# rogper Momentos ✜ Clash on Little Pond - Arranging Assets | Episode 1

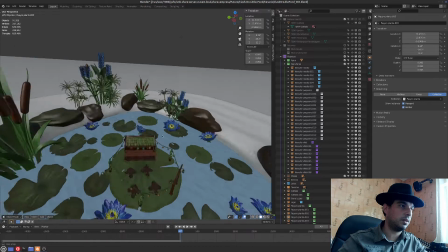247s
Let's move this one more like this, perhaps. All right.
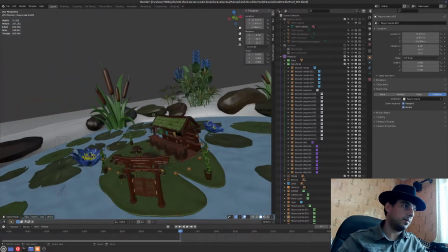254s
All right.
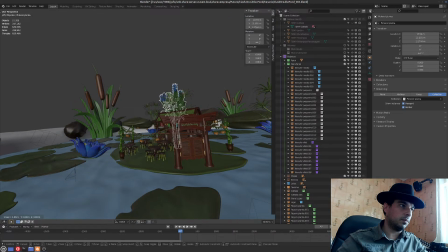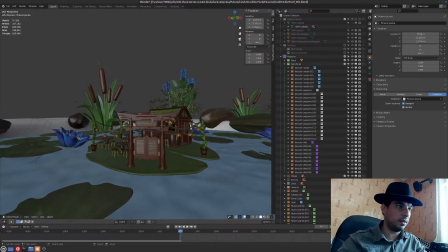261s
The thing is, we don't want
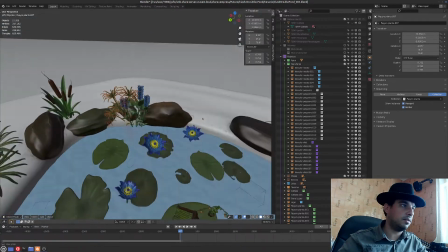267s
to make it these plants the central point. We just want to
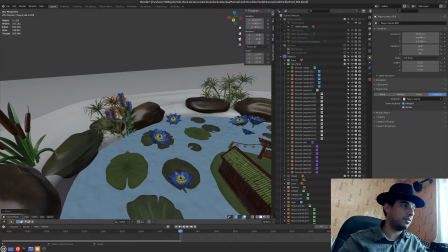277s
have them as close to fill up the scenery,
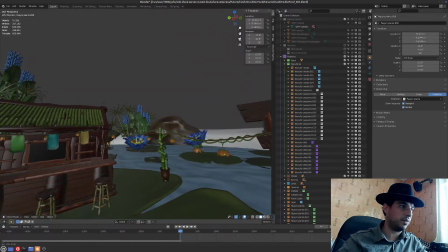281s
so there is not a lot of empty gaps between this and sky.
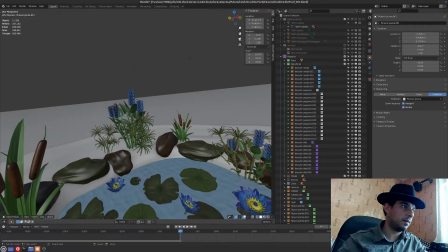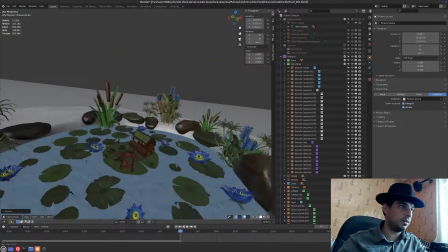293s
And yes, it needs to have a nice flow to it, like this is the central one that I want to capture.
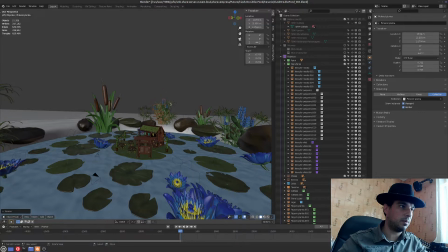302s
So this one's probably need to be a little bit smaller.
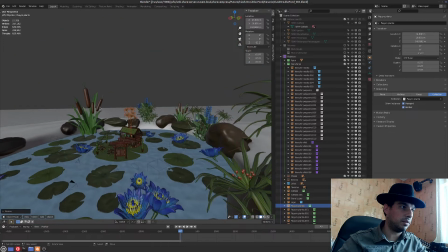307s
So they kind of make a composition arc,
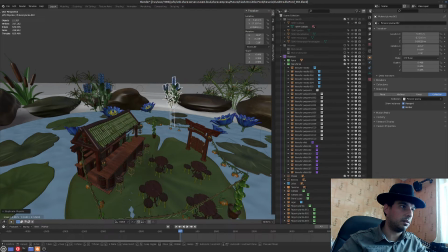313s
and then we make another one like this.
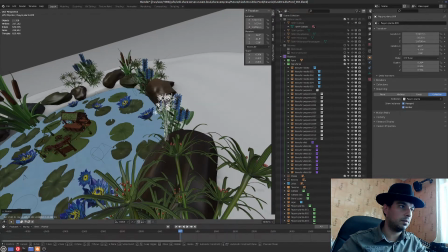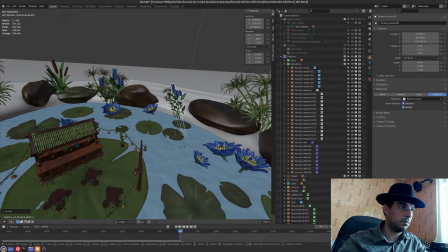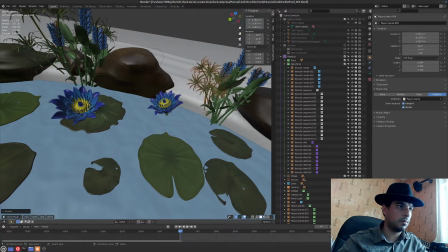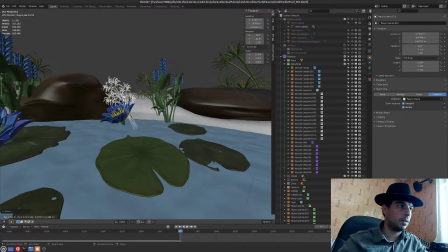336s
All right.
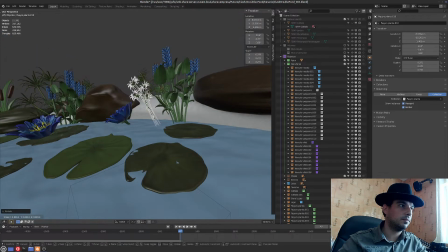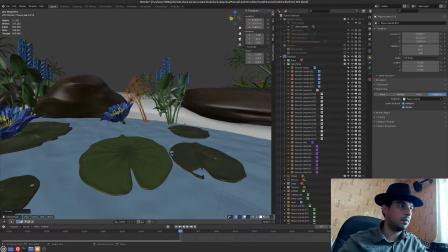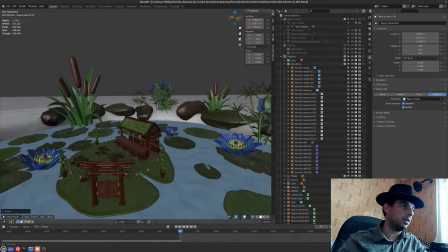349s
We just want to keep it looking natural, and on real life stuff kind of
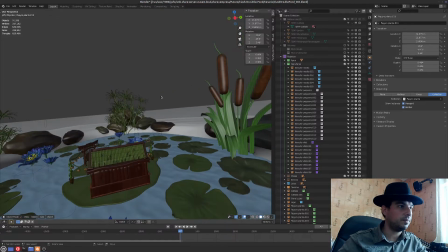360s
grows at different speeds. So let's go like this.
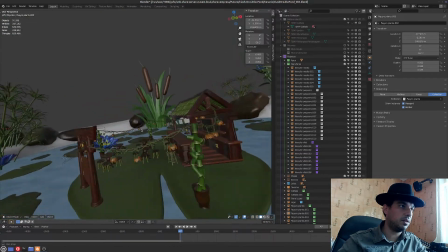367s
This is the central point, and then we want things go
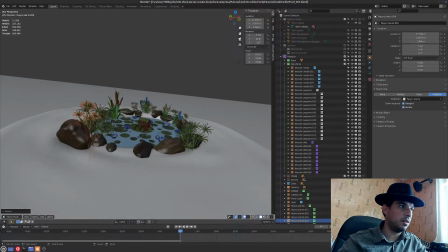374s
things point towards it.
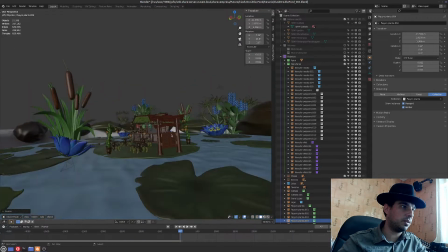379s
Things go from small and kind of point towards it, because the camera will start more or less here.
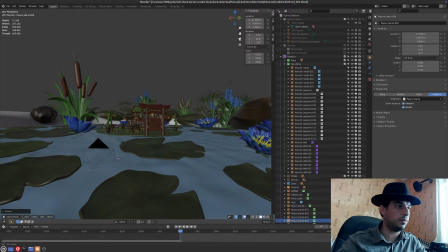389s
It's here that we can, the main frog will be, and then we'll move towards here.
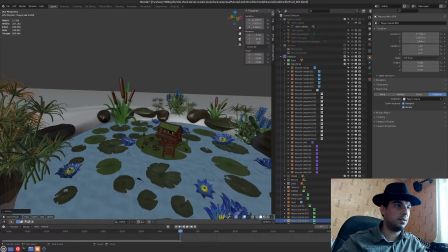397s
Okay. Let's see one more of these here.
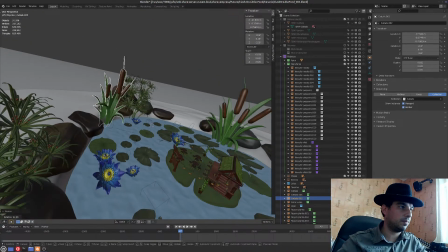405s
Let's rotate it. Okay. And right.
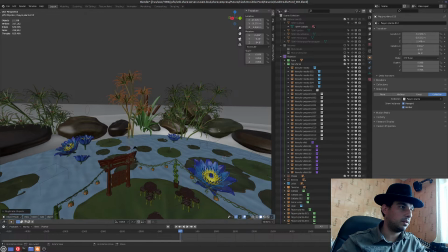415s
This one.
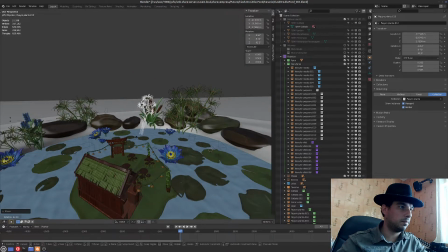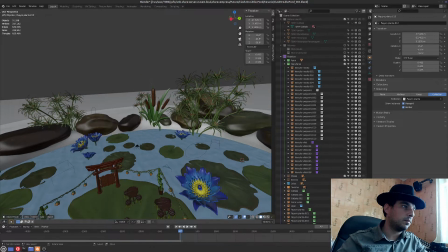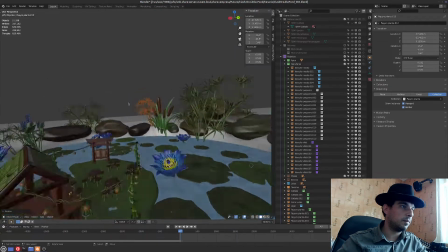428s
Like this.
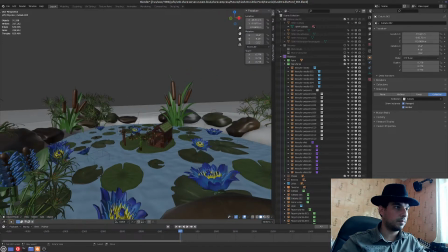433s
All right.
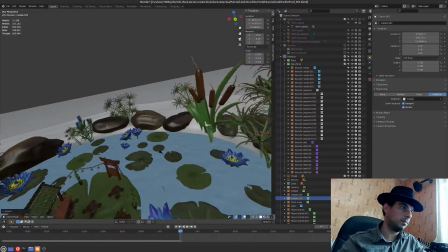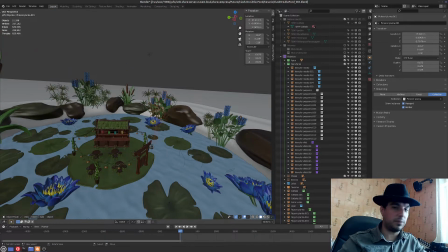443s
And like any other family, plants tend to grow
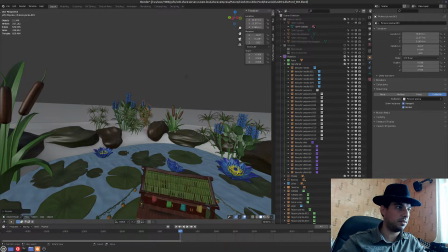449s
the same kind of plant near one of each other. They're children, so they are like daughters and
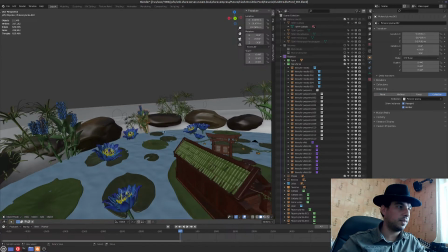458s
kids from the bigger plant. So on this area, let's try to have more of these.
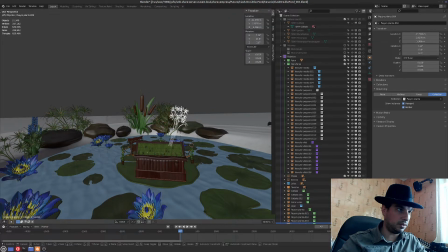471s
So okay, let's try to make this one point towards this one. So it grows towards it. It goes.
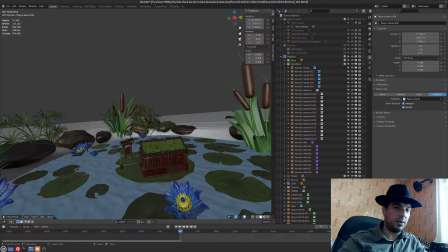482s
It needs to go from small, pointing to the main one, and going down again.
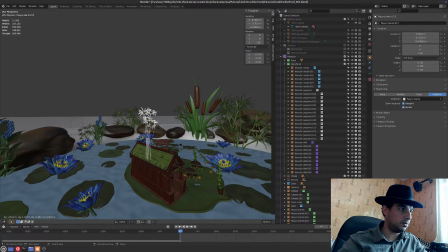490s
Like this. Also should grow towards.